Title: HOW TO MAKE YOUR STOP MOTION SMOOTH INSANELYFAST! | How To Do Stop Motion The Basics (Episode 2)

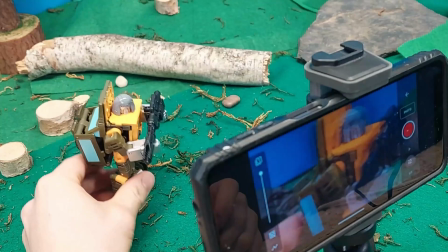(4:07)
You want to be able to adjust your figure. So now you can just hold it where my hand is right now.
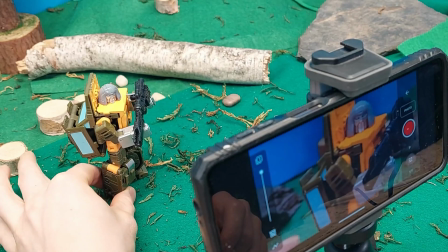(4:12)
As you can see, both screens. If you move your hand so you can see it in the camera, it's not good.
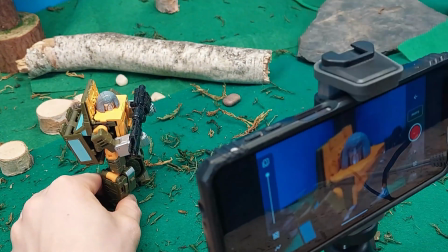(4:18)
So you want to hide it in every way possible. You want to tilt the camera up to make sure you can see his full face, see the full gun.
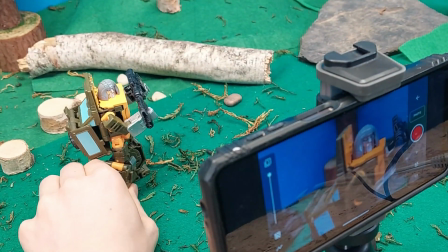(4:26)
You can hear, and now all we're gonna do is go like this, and you're gonna see it's gonna make a pretty decent looking animation.
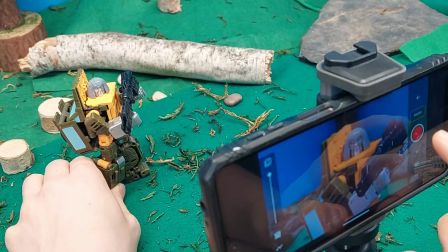(4:32)
I'm gonna try to do this while holding the camera, so let's do this. So we're gonna start off right here.
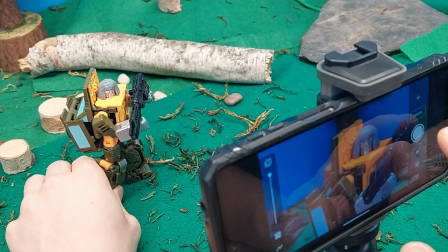(4:37)
Obviously, if you have one of those stop motion buttons like I do, like I showed in the last video, this is gonna be a lot easier, so you don't have to touch the camera.
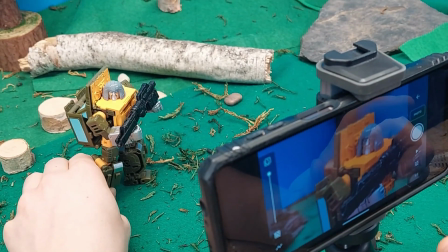(4:45)
You can just press the button. I really definitely recommend getting one of those off Amazon.
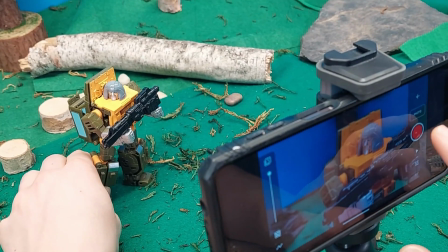(4:51)
It comes with this tripod I have right here, for under $20 US, and Canadian it's like 25.
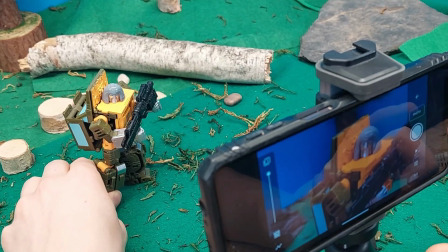(4:56)
So it's definitely really good. Another thing right here is you can have the onion skin.
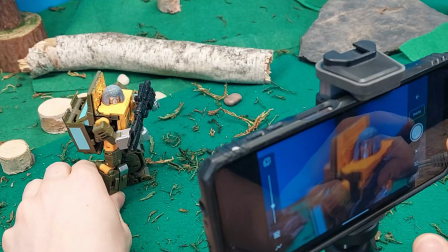(5:02)
I can kind of show you, like for this shot, I find it's pretty decently straightforward.
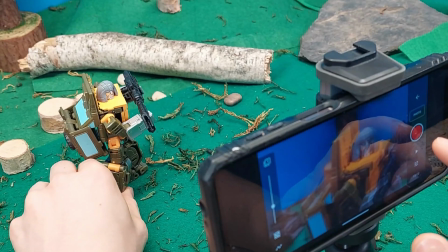(5:07)
You just kind of move them again little by little, and then every 2 shots you're gonna move them a little bit more than you would have the 4 time.
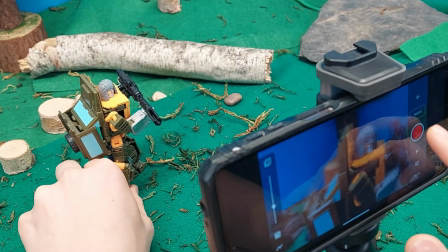(5:15)
So like this.
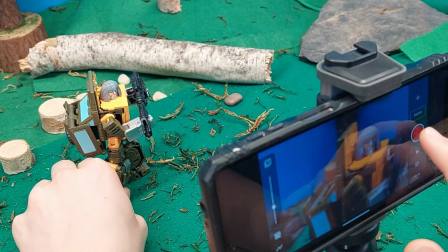(5:17)
So as you can see, he comes in and he's gonna continue shooting over here, trying to make this as fast as possible so you guys don't have to look at this too long.
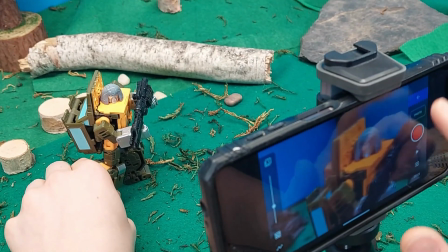(5:25)
Okay, so now you're gonna go back here. If you haven't done this before, you're gonna set up your stop motion studio.
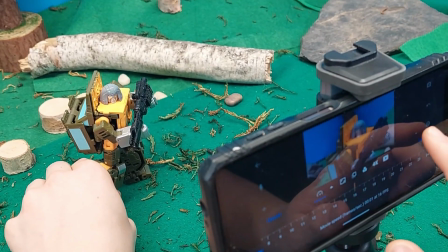(5:30)
You're gonna go to frames per second. 16 is what I shoot on.
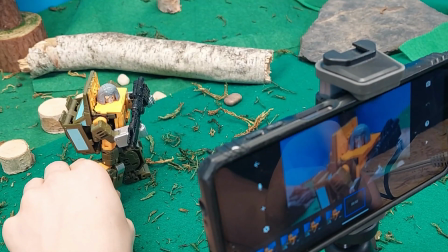(5:34)
If you don't have to, you can do 12, 8, 30, whatever you guys want to do.
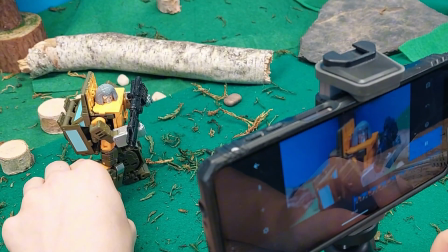(5:40)
I wouldn't recommend going over 20. And there's the final shot. So basically, that's the raw footage.
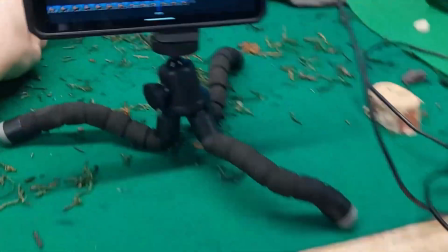(5:47)
Basically, you're gonna see a lot better when you're doing post-production, and you'll see that when, like, this is how some of my stuff looks at the start.
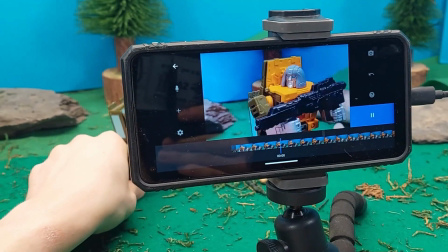(5:54)
Obviously, it's a bit better because I'm trying to hold the camera at the same time as film, but basically this is how that works for close.
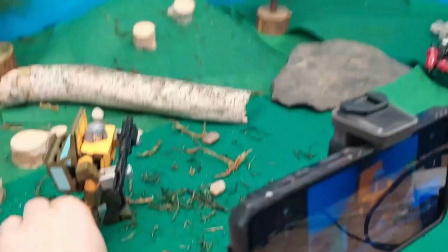(6:01)
So you don't see his legs, but it gives you the illusion that he's actually moving his legs back and forth to shoot the gun, which looks really good, in my opinion.
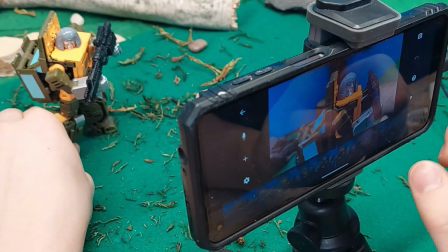(6:09)
Now, for the same thing, we're gonna do is we're gonna just make another project because it's gonna be easier for me.
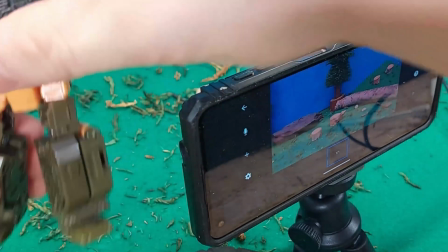(6:15)
Now, for running. So now we're gonna take the figure. We're gonna make his head go towards the camera.
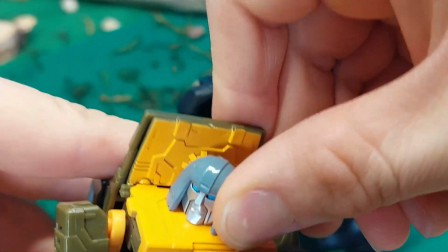(6:22)
Focus. Thank you. We're gonna make the come on, Braun. The figure's head go towards the camera.
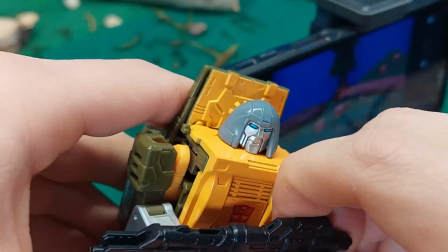(6:28)
We're gonna either make him hold a gun or not hold a gun. If he's holding a gun, it's a lot easier.
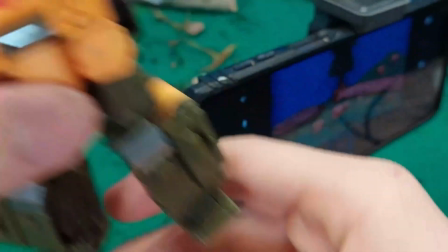(6:34)
And he's not, because if he's not holding a gun, you gotta move the arms. But if he's holding a gun and he's running, you're gonna come back to the camera here.
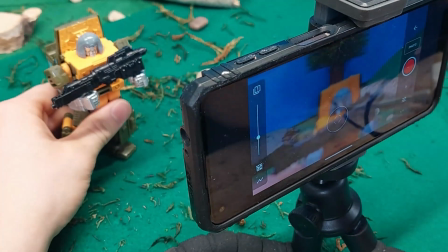(6:42)
You're gonna zoom all the way in. You're gonna majorly focus on that, and now you're just gonna do the same thing.
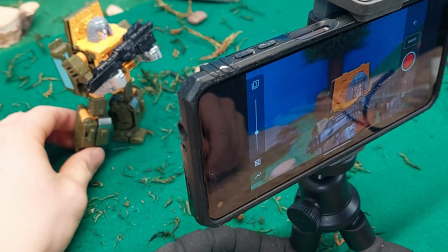(6:48)
Boom, boom, boom, boom, boom, boom, boom, boom. And if he does have nothing in his hand, then you just do the same exact thing.
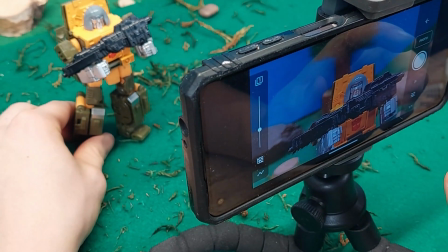(6:56)
So basically, if you're gonna start here, make sure you start. You know where you start. You're gonna kind of come.
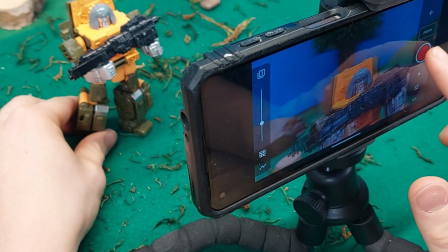(7:01)
You're gonna go as far as you're gonna run. You're gonna come back. And this is really quick.
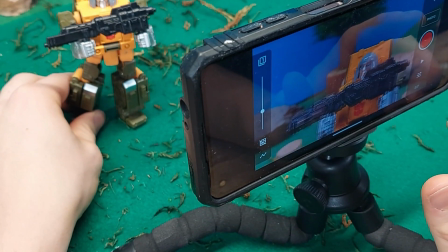(7:07)
So then after this, what you're just gonna do is you're just gonna duplicate stuff.
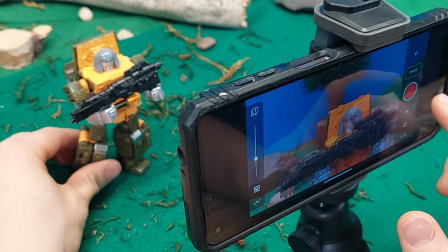(7:12)
Yeah, just keep taking pictures. Sorry if that camera came down.
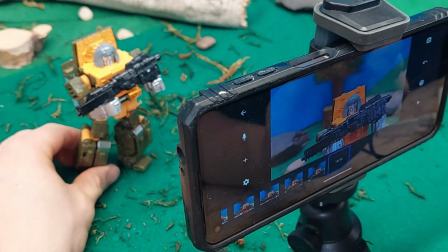(7:18)
And then just keep going. Now when you get back to your initial shot, you need to make sure you get back to your initial shot. What you're gonna do is you're gonna press select. You're gonna go all the way to the end.
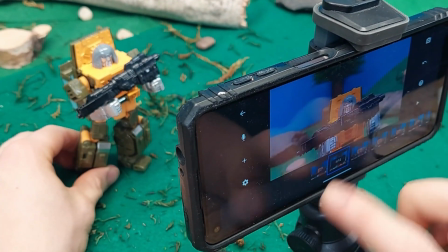(7:26)
You're gonna press copy. You're gonna go all the way back, and you're gonna press paste.
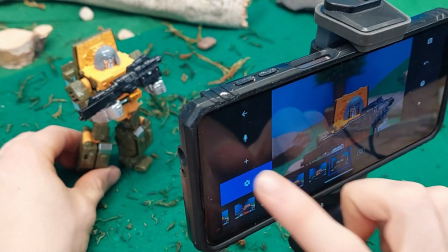(7:30)
And for as many times you want them to go back and forth and run, that's how many times you're gonna put paste it.
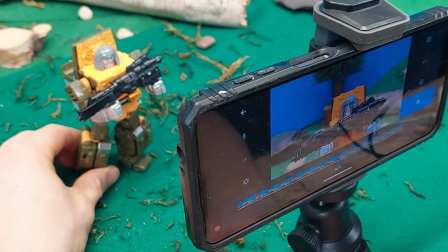(7:35)
And then at the final product, you're gonna get something like this, which it looks stupid bad. Not gonna lie. I'm gonna do this a little bit better, but that's basically how you do it.
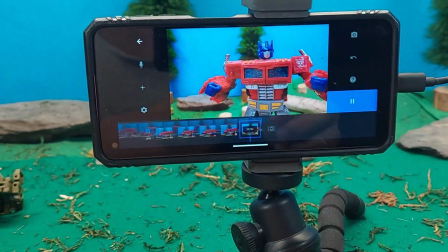(7:45)
Okay, so as you can see now, it does look a lot better depending on the figure.
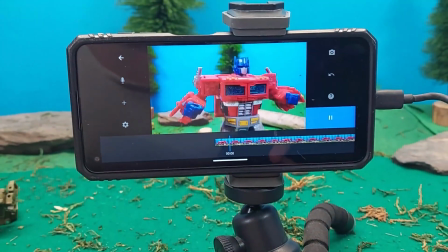(7:50)
Now this one's a lot more choppier because I didn't end the frame in the right place. I did it like in 2 seconds.
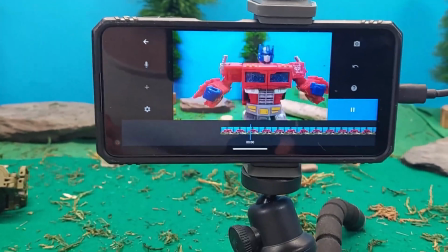(7:55)
But this is I got in 2 seconds. Imagine if you do it like 5 minutes to just do a little running cycle.
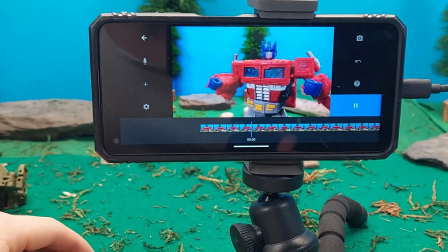(8:00)
It will look a lot better than what I have here. But anyways, like that's how I do it close-ups.
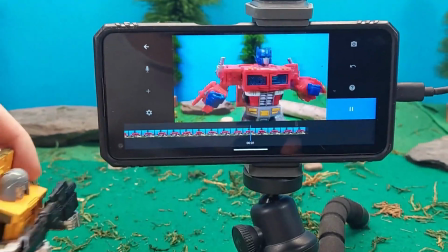(8:05)
Like the close-ups is key, because if you're trying to film him just running, like filming his legs and his arms, it's terrible.
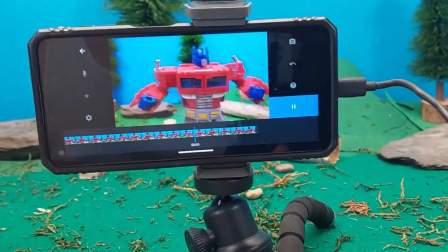(8:11)
Trust me, I did go watch it, Follow the Matrix, and I did a terrible job at it.